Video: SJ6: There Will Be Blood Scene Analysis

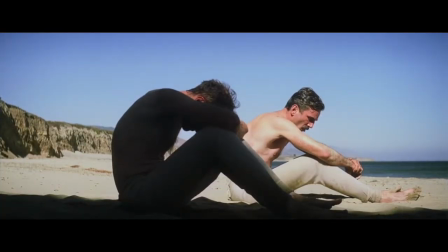(8:27)
In a typical Anderson-like fashion, the following shot, through the use of lighting, casts a shadow over Henry and leaves Daniel illuminated in the sunlight.
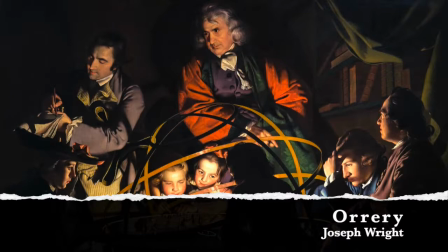(8:35)
As seen in chiaroscuro style paintings such as Joseph Wright's Ori, the use of lighting in this shot could be interpreted to symbolize enlightenment.
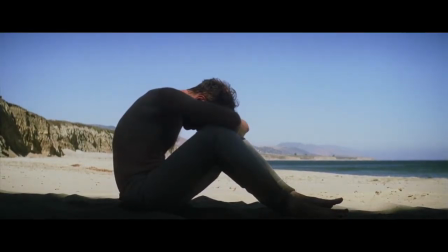(8:43)
As Daniel exits the frame, the camera remains on Henry, creating suspense within the audience as we begin to wonder what Daniel is doing off of the frame. This suspense is further established as Henry looks up to Daniel in the distance, his expression remaining sullen.
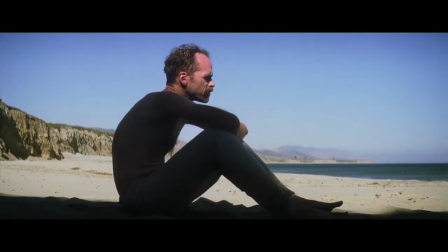(8:58)
The scene then cuts to a medium-long shot of Daniel, who is floating alone in the ocean and is seen to be visibly angry through the emotions sprawled across his face.
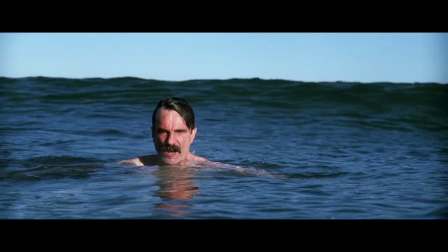(9:06)
The rage that is consuming him may be symbolized by both the rising intensity of the music and the approaching wave as it consumes both him and the camera.
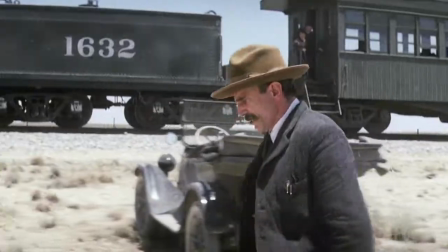(9:14)
Thus began a turning point for Daniel. Having abandoned his boy and now essentially lost a brother, Daniel begins to feel his legacy failing.
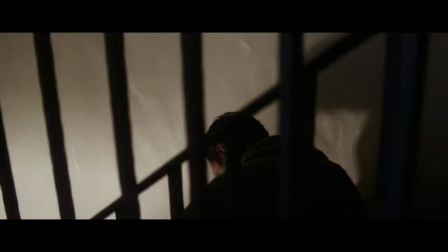(9:21)
On his path to achieving the American dream, he has become bitter and isolated, with only his pipeline left.